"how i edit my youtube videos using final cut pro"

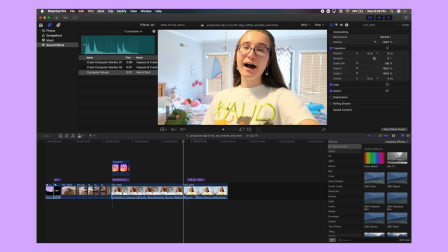4:02 And then if I want like some emphasis when the text pops on the screen, I will use the computer clicking sound. Or if I just want it to be subtle, then it'll pop up on the screen really fast and then go away. I find that text is a very underrated way to edit your videos.
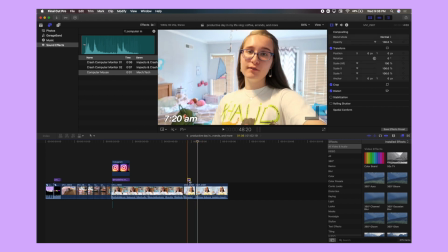4:20 A lot of people just jump straight to like the fisheye effect, which, don't get me wrong, I love the fisheye effect. But text is a great way to sort of have something visually interesting happening on the screen without it looking over edited.
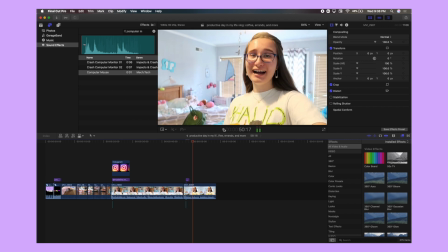4:35 In this clip, I wanted the time to pop up so the viewer could understand the context of the clip a little better.
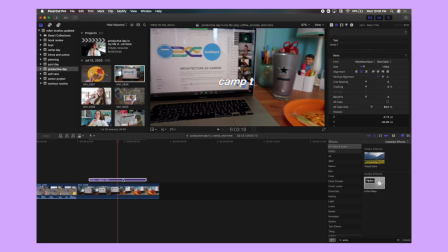4:41 Another text effect that I like to use is putting the Bad TV video effect on the text so it moves and wiggles around like it does in my intro.
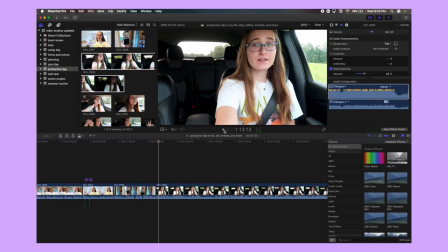4:51 Now let's talk about the good old fisheye effect. I use this so much. So to do this, you want to section off just the part of the clip where you want this effect, because obviously you don't want it on the whole clip.
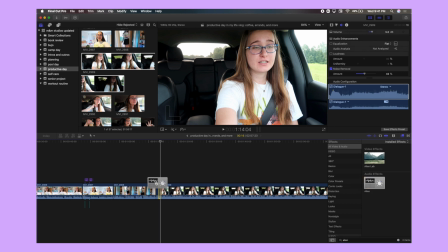5:04 And I normally pair this with the alien voice effect, so that's what I'm searching up first under the video and audio effects tab in Final Cut.
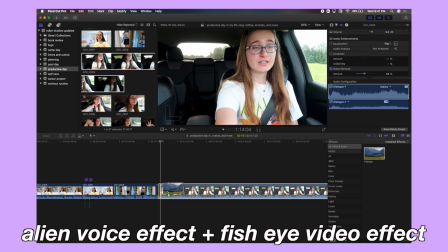5:13 So I add the alien voice effect and then the fisheye video effect,
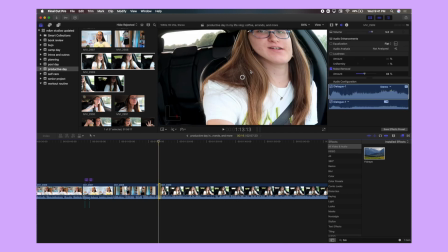5:17 and then I move that little center point around on the video until I find a spot that looks good.
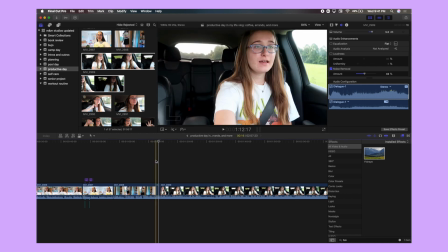5:24 And honestly, I just kind of eyeball it. There's no specific measurements that I use, but I just think that's a really funny set of effects to pair together, and I use it so much.
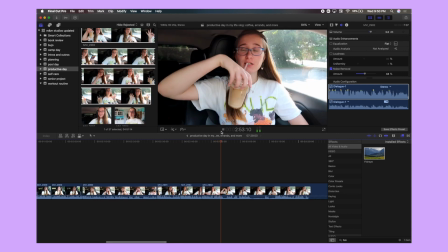5:35 Moving on to the effects that I use so much, the cropping section. So I use both the traditional crop, the Keyburns crop, and just plain old transform so much.
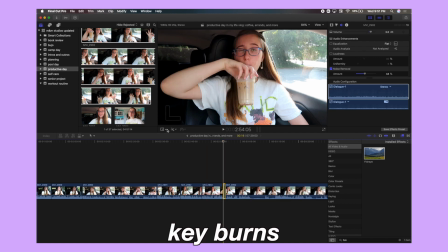5:47 So the Keyburns crop is the classic one where it starts in a larger or smaller frame and then moves to the opposite.
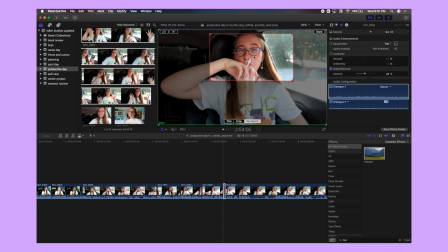5:55 So here you can see I'm starting with the full frame, and then it's going to slowly,
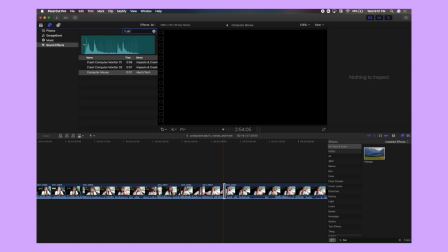6:00 or rather actually quickly since it's a short clip, move in on my face.
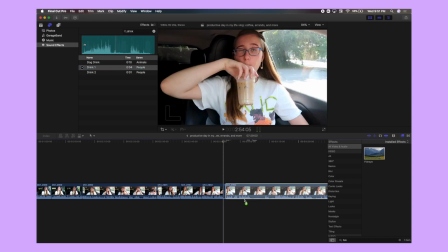6:05 And of course, the classic coffee edit, the drinking one sound effect.
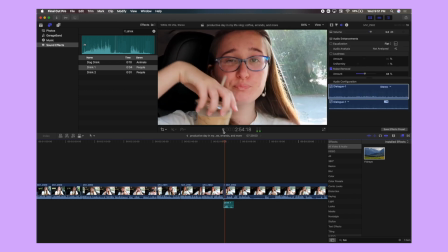6:11 Honestly, I absolutely love the Keyburns effect,
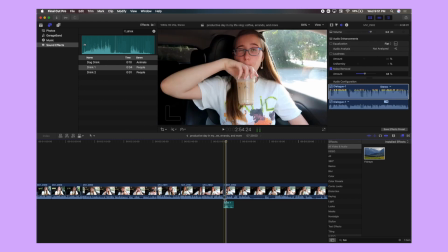6:14 and I think it's a super easy way to add tons of visual interest and humor into your videos.
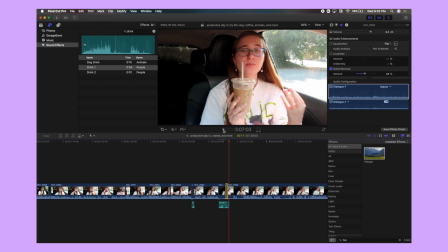6:20 Another effect that I have really been loving recently is the handheld effect. So this one allows it to shake around a lot and kind of look like a bunch of mini Keyburns crops are happening all at once,
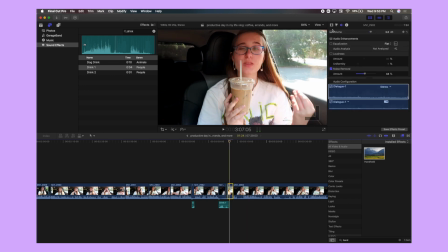6:32 and I find this a very easy way to get the moving around motions without having to do like 20 different Keyburns effects on one clip, and it has saved me so much time in editing. I am sure that you've all heard of the good old traditional crop, but let's not overlook it.
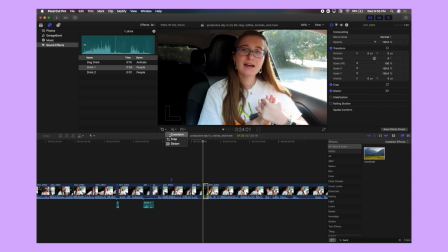6:49 It's a great way to again add a lot of visual interest and humor to your videos.
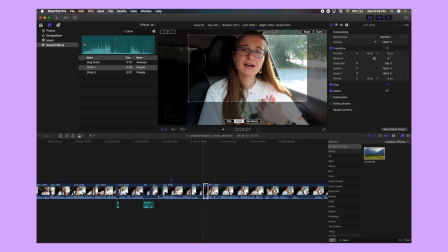6:54 I personally like to use the crop when something is funny or want to emphasize a point.
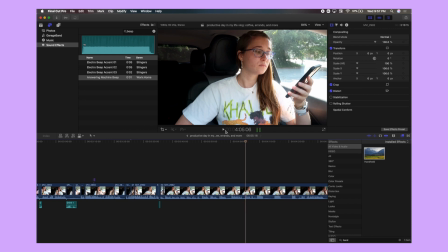7:01 This next effect I consider a spin-off of the Keyburns feature, and it is where the frame gets smaller and smaller and black sort of surrounds it.
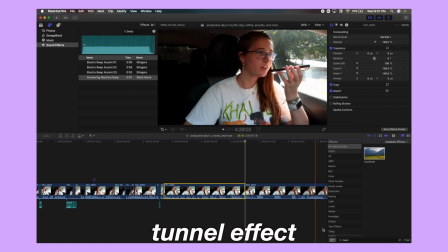7:09 You'll see what I mean here in a second.
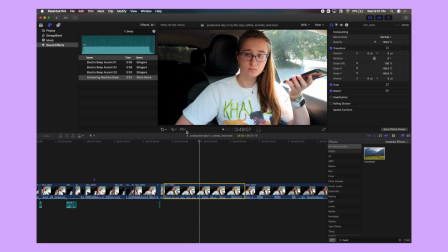7:11 So the first thing that I've done is select the part of the clip that I want to do this to, and in this case it was a little long, so I made it faster.
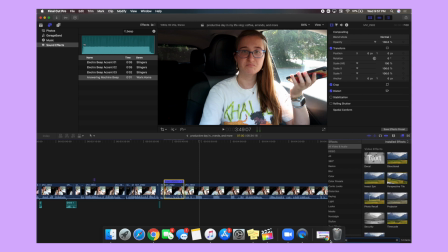7:19 Then I went over into the video and audio effects and searched up echo delay,
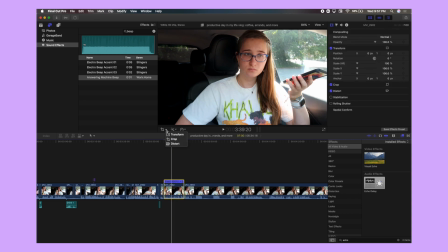7:24 just because when the clip's getting smaller I kind of just think of it being like a tunnel and echoey. So then you want to go to the transform tool.
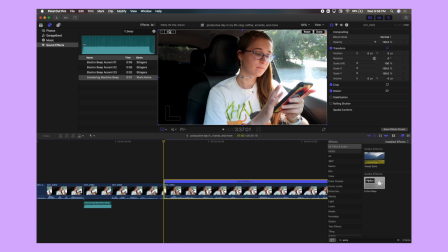7:33 You want to move your cursor to the very beginning of the clip and click the middle button in the top left hand corner. Then you want to slide your cursor all the way down to the end of the clip. I recommend enlarging your timeline so you can get very close to the end of the clip.
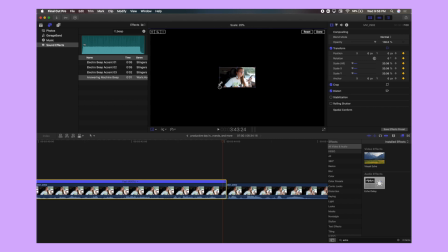7:48 Then you want to make the clip as small as you want it. I like to do mine pretty small so the movement is faster and more visually appealing.
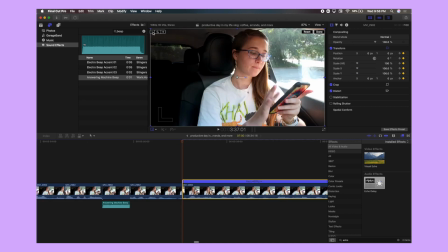7:57 Then you want to click the farthest left button in the top left hand corner,
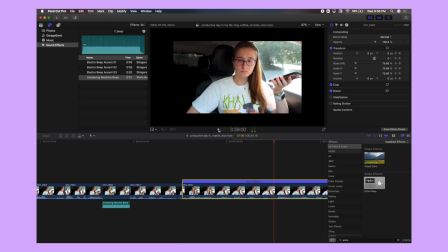8:02 and then the clip will be animated and you get this effect, which I think is super funny.
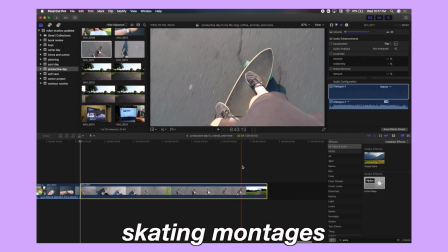8:08 I'm going to briefly go over how I make my skateboarding montages just because I think that they're
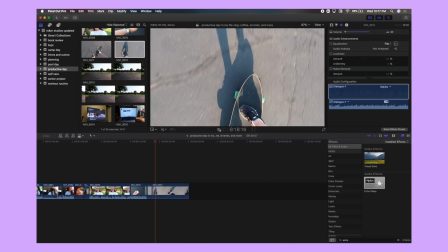8:13 interesting and they pop up in literally every single one of my videos. Even a video on how I edit they pop up in.
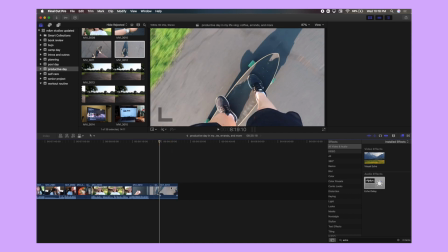8:19 So to do this,
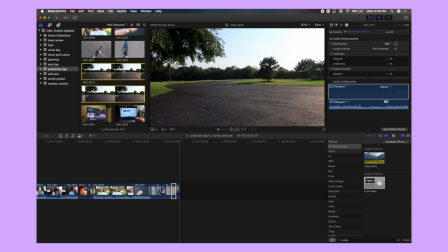8:21 I normally just get one clip of me skating and I chop it up so you don't see the camera like moving around when I'm pushing off,
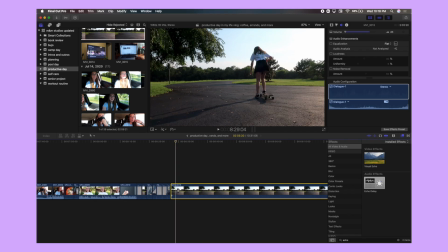8:28 and you just sort of see the pretty clips of me skating. However, in this montage, I decided to spice it up and also get some full body shots of me skating to make the montage a little more interesting and different than usual. Again, I use the same splicing techniques, and I just normally make the clips 1 to 2 seconds long, so there's a lot of movements.
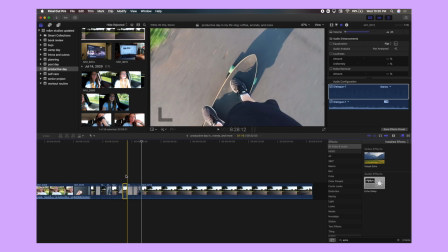8:48 You guys know people's attention spans are so short, so the shorter the clip, the better.
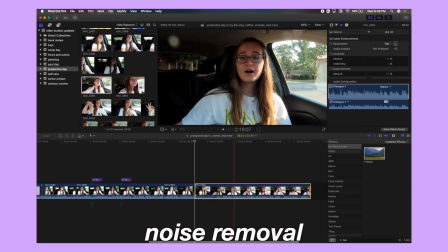8:53 Let's talk about some audio and the noise reduction feature. So if there's a lot of background noise, let's say wind or the car,
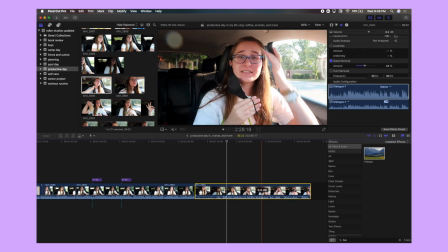9:01 I would recommend cutting on the noise reduction and cutting it down to about 43 to 42%.
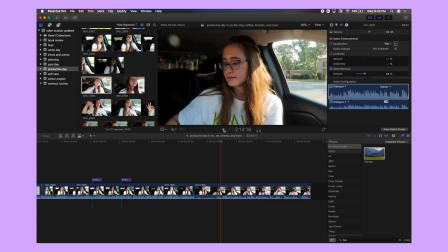9:08 This gets rid of any unwanted background noise that could cause the viewer to not be able to hear you as clearly.
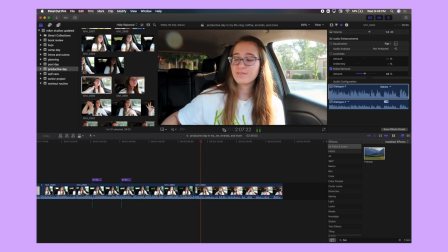9:16 And I also making sure that there are no red bars in my volume and very minimal yellow bars. I have found that if you try to crank your volume too high in editing, when you go to watch it on YouTube, it just sounds terrible.
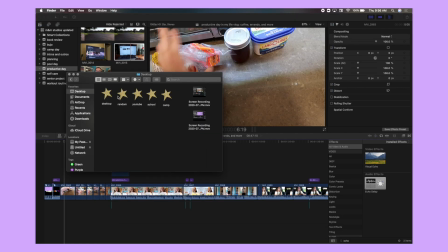9:30 Once I get done rough cutting, I normally like to sleep on it. Quite literally, this is the next day. So after I'm done rough cutting, I like to head over to my YouTube folder in Finder and go to the background
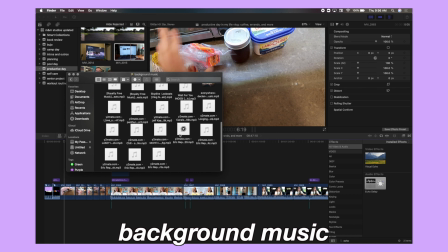9:42 music and sort of start seeing what this video is going to look like. So since this is a vlogless episode, we're using some of Eric's Riprards, I don't know how to say his last name, music.
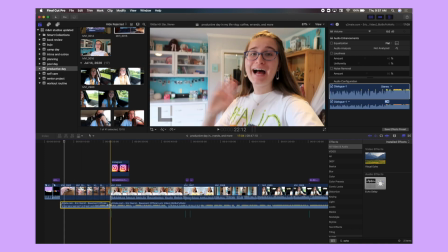9:54 It's pretty hype, you guys already know. So then when there are the montages, I will go ahead and splice the music accordingly.
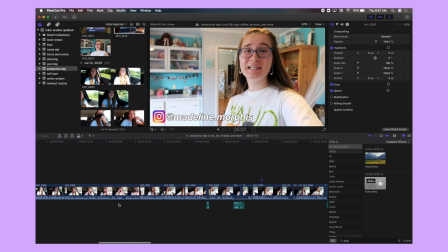10:02 During my vlogs, I don't like to have background music when I am talking, but definitely for the montages, it totally brings the video together.
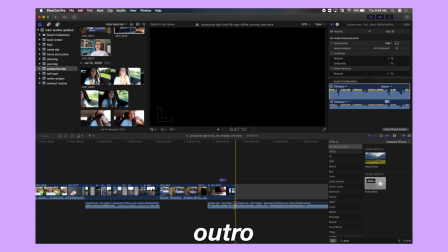10:10 Now, I normally do the outros once I get the background music in.
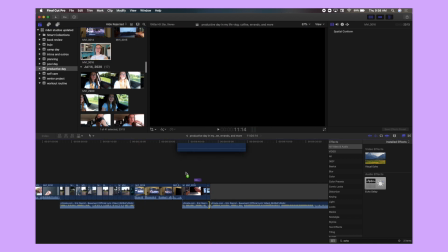10:14 I don't like to do this during the rough cutting phase just because, one, I probably don't have the outro yet.
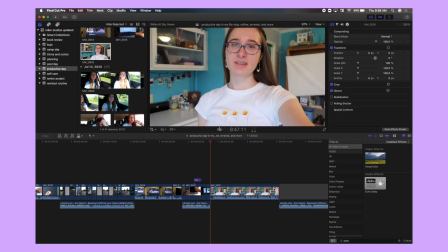10:20 I'm the CEO of filming outros after the video is partially edited. So for the outro, again, this comes back to video templates. I have my thumbs up icon, subscribe, and bell icons all saved in my video templates project in Final Cut.
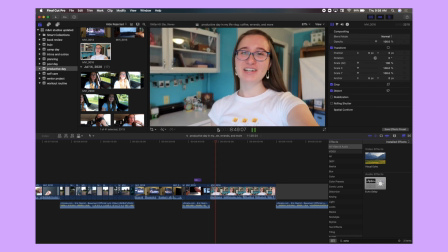10:38 So all I have to do is simply copy and paste them, add the computer clicking sound in the appropriate spots, and the outro is good to go.
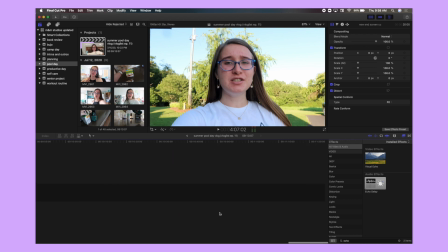10:47 But I also add the end card, which is where the videos and subscribe button pop up at the end of the video.
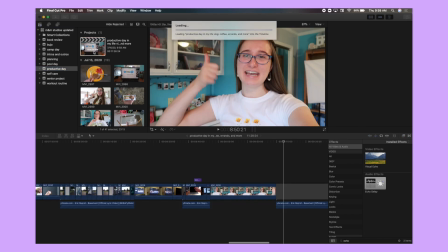10:54 So yes, you do have to make this on your own and add it to the end of the video if you want to have a clean space for those things to pop up on.
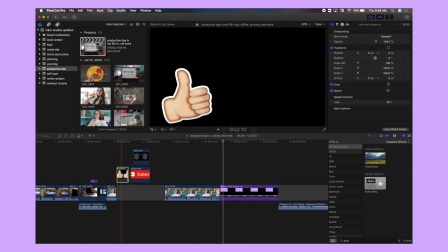11:02 I would highly suggest that you create a 20-second end card to go at the end of your videos, because if I'm being honest,
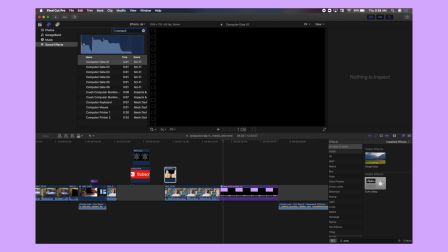11:10 if I watch a video where they have these icons popping up without having made an end screen card,
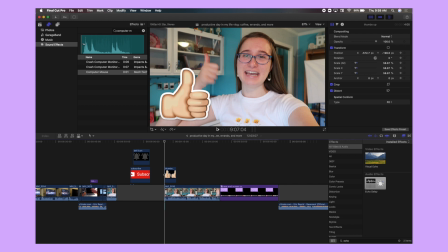11:16 it just looks amateur. It does not look professional. And as I've said so many times on my channel, being professional is so important as a small YouTuber. So go ahead and do yourself a favor and make an end screen card for yourself.
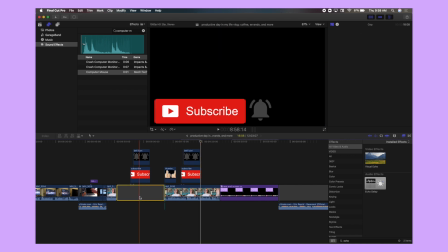11:29 Also, go ahead and have your icons saved in your editing software so it'll make editing so much faster for you. If you're wondering how I animate my thumbs up icon, I used the transform tool like I animated the clip from earlier, except I just turned it side to side instead of shrinking it.
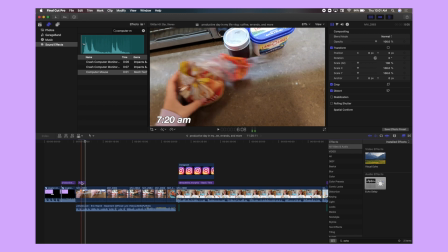11:48 Next, I go to the very beginning of my video and start adding all of the little meticulous edits that I want to do.
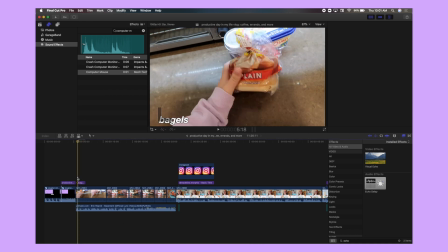11:55 So these are things that are going to make the video more interesting, but they weren't things I originally thought of during the rough cut phase. Looking at your project with a fresh set of eyes will help you see a whole new world of opportunities when it comes to editing.
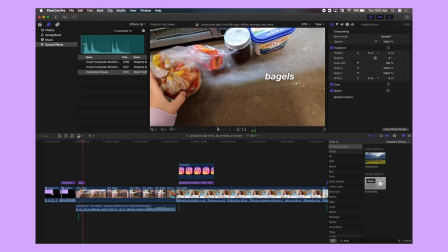12:08 And I like to have a lot of edits in my videos just for visual interest and to keep the viewer entertained for longer, because as we all know, watch time is so important.